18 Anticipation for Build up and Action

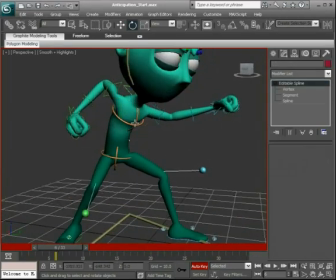Теперь добавим вот такого вот слегка поворота для грудной клетки.
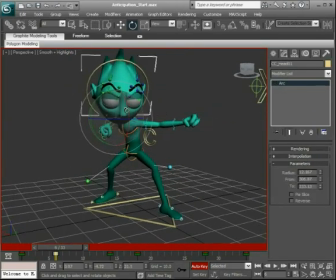Теперь правим голову, чтобы он смотрел как раз на объект удара.
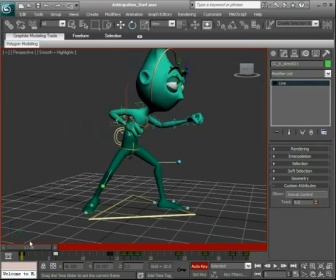Так, все отлично выглядит. Он как бы отходит немножко назад и ударяет. Возможно, слегка приподнимем вот здесь кулак.
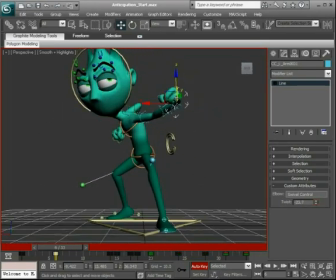Так, перейдем к другой руке. Вот так вот ее передвинем немножко вперед. Он как бы использует эту руку для того, чтобы прицелиться.
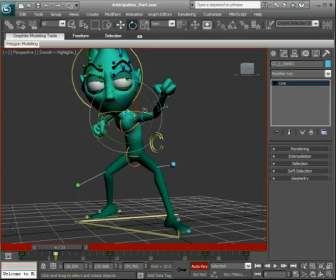Берем вот это плечо. Вот так вот слегка приподнимаем его. Вот, я думаю, так лучше.
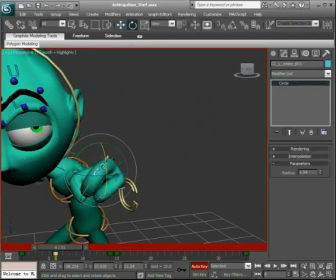Давайте теперь откроем вот так вот ладонь. То есть, таким образом мы добавим больше жизни в нашу позу.
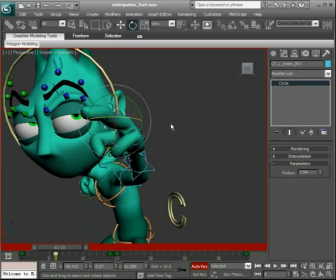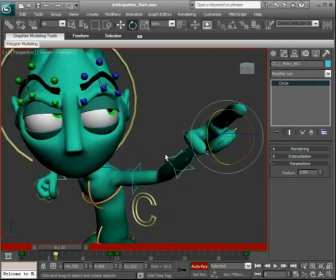Если у нас вещи будут выглядеть приблизительно одинаково, это будет неинтересно.
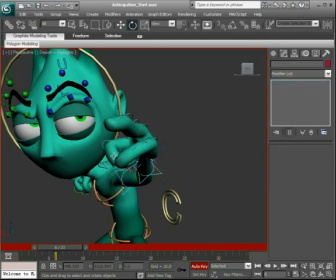Включим режим Local для поворота.
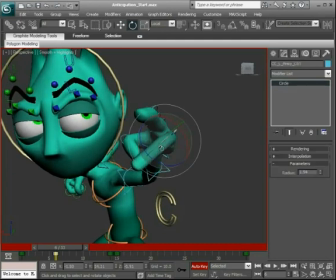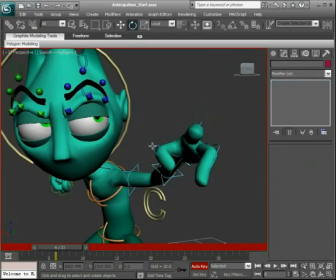Я здесь не буду слишком выделывать анимацию, только чтобы вы поняли сам принцип.
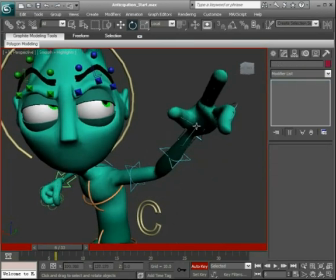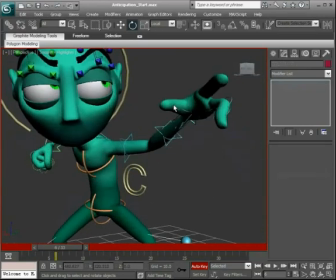Ну и опять же, для того, чтобы персонажа поставить в правильную форму, надо смотреть за реальной жизнью.
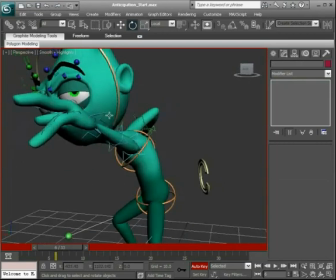Старайтесь повторить анимацию так же, как она происходит в реальной жизни.
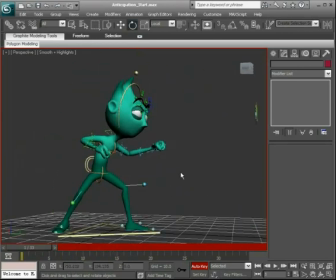Посмотрите, мы добавили всего одну позу, и уже мы как бы знаем, что персонаж собирается делать, когда он отводит руку назад. Также стоит смотреть за балансом. Вот так вот передвинем нашего персонажа немного.
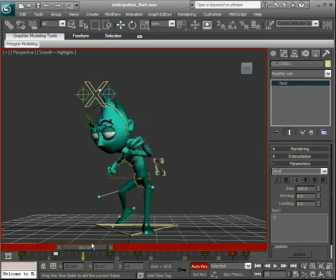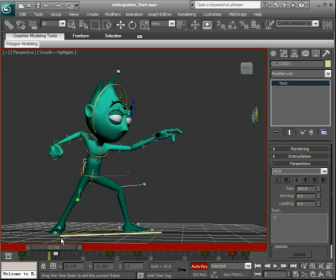И как видите, перед шестым кадром, где у нас начинается движение, есть еще несколько кадров, где персонаж немножко двигается. И это добавляет жизни.
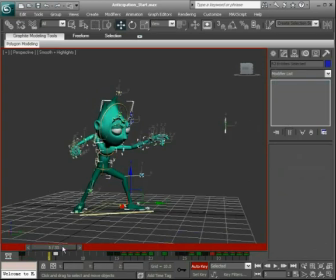Выбираем все контроллеры. Идем на пятый кадр. Держим Shift. И перетаскиваем на двенадцатый кадр. Снимаем галочку со Scale.
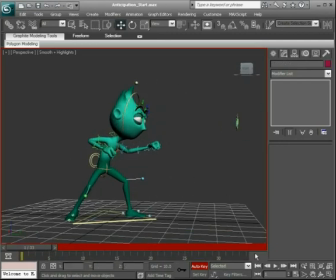И таким образом мы добавили как бы такую небольшую задержку перед ударом, перед тем, как он отведет руку назад. И это дает время зрителю понять, что он собирается сделать.
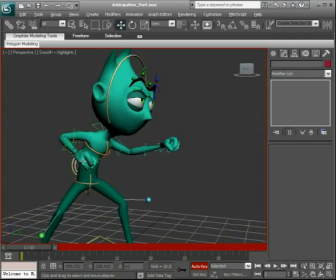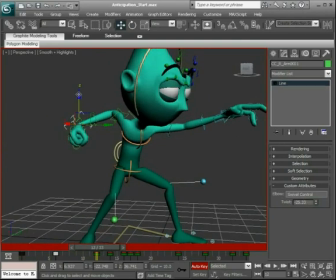И теперь уже нам надо просто отшлифовать анимацию, исправить все небольшие ошибки.
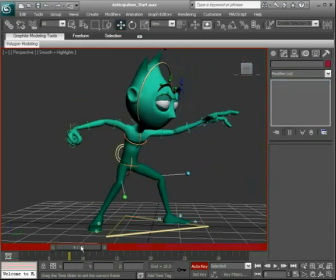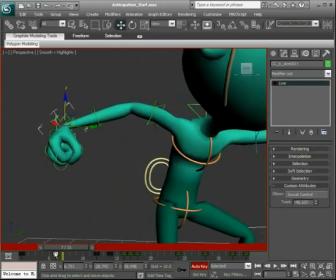Так, давайте немного поправим кулак, чтобы он как бы был более естественным.
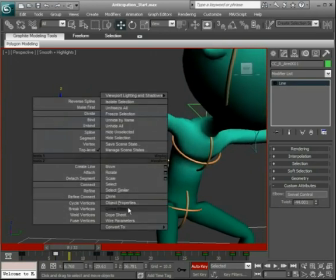Переходим в редактор кривых.